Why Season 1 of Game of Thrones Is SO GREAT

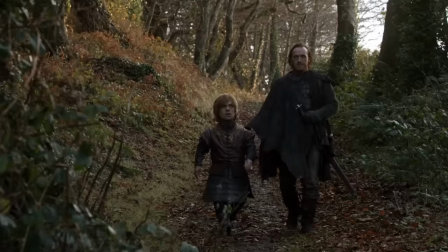1004s
Also, it tends to stick with the more lighthearted and humorous characters like Robert Baratheon, Tyrion, and Bronn. The humor never breaks character, unlike season 8 where even Cersei seems to be making jokes.
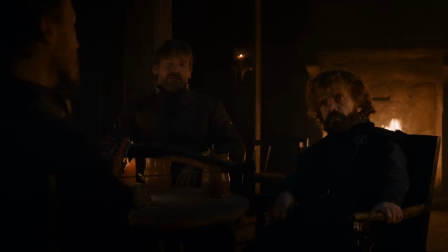1018s
In season 8, Bronn basically loses any semblance of intellect and just becomes a quip machine to make the audience laugh.
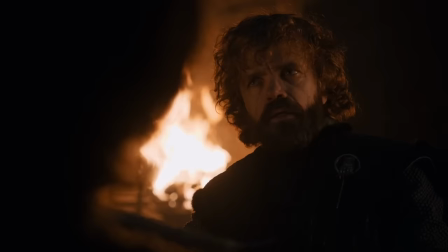1025s And that title's worth as much as a blonde hair from your brother's bullshit. Power resides where men believe.
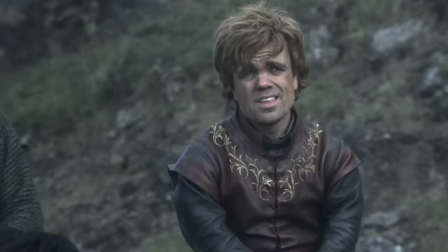1030s Shut your mouth.
His jokes in season 1 are actually natural and generally come in response as to what other characters say.
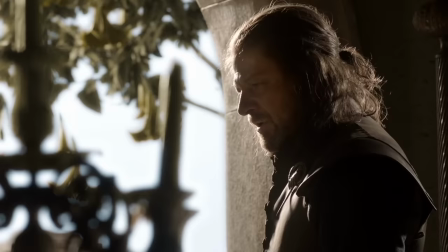1037s Give me 10 good men and some climbing spikes. I'll impregnate the bitch.
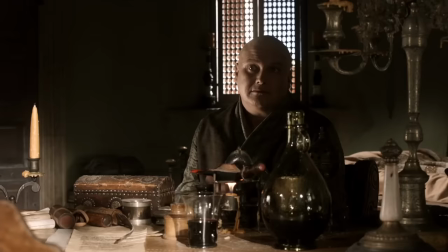1042s
Since season 1 of Game of Thrones doesn't overly rely on comedy as a crutch, the quality in general is much better than the later seasons.
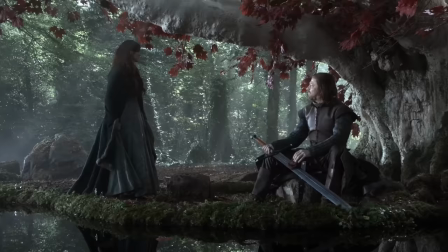1049s
Because of that, the show can actually take itself seriously and effectively build the drama.
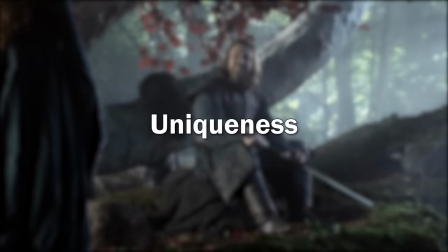1054s
For the last quick point, I want to talk about the uniqueness of Season 1.
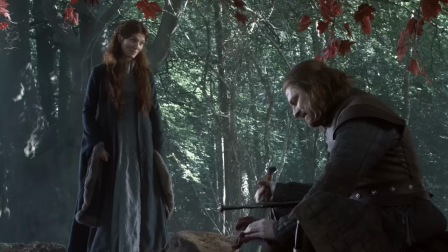1059s
A part of the reason why Season 1 is so memorable is because it has a different format from the rest of the seasons.
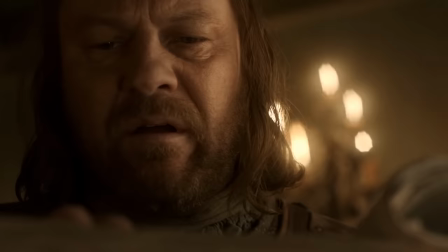1065s
The format of Season 1 is much different because it is portrayed to follow the point of view of one primary protagonist.
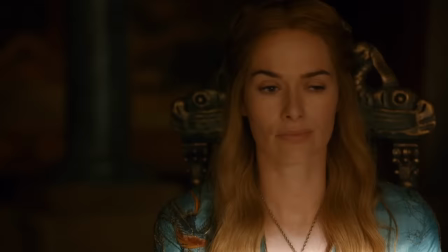1072s
We do have different subplots, but most of the conflict derives from Ned Stark's story.
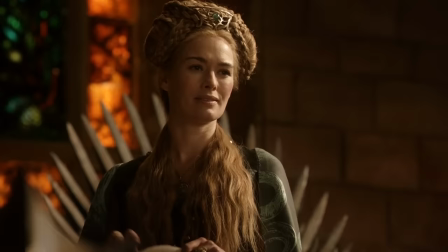1076s
For the other seasons, we follow multiple different subplots that eventually interweave, but for season 1, we had one primary driving plot that everyone was attached to.
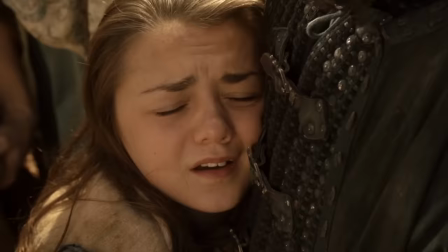1086s
By breaking this familiar format of killing your main protagonist, the audience is then floored and left in awe to see where the show will go.
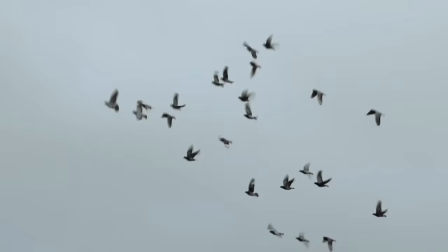1093s
It will always come as a shock. Before I started the show, his death was spoiled for me, but it was still surprising because of how unconventional that turn was.
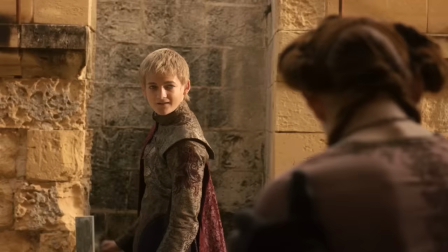1102s
Season 1 breaks the rules of storytelling by killing that primary protagonist and will always be special to watch, even for the fifth time.
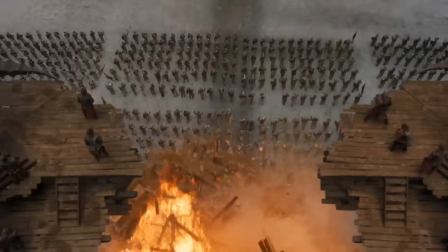1109s
I will always think that people will look fondly in season 1 of Game of Thrones because the later seasons just became blockbuster-y with a sole reliance on spectacle.
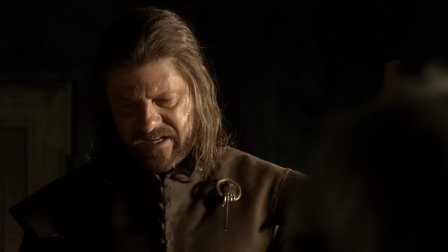1118s
I also think that most of the stories like Tyrion's adventure, Ned Stark solving a murder mystery,
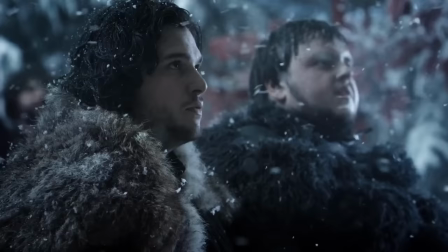1125s
Daenerys finding out who she is and becoming a badass, Jon Snow becoming a member of the Night's Watch,
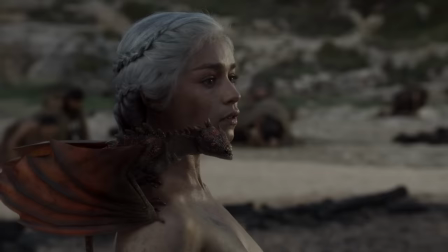1130s
are all just fun and interesting.
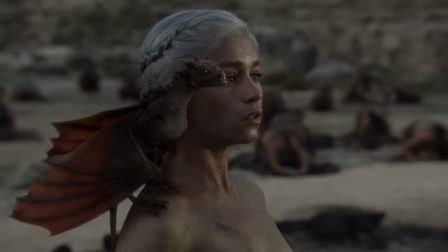1133s
The whole season doesn't have any dull plotlines and from the 5 reasons I talked about, I think season one is one of the best seasons of the show.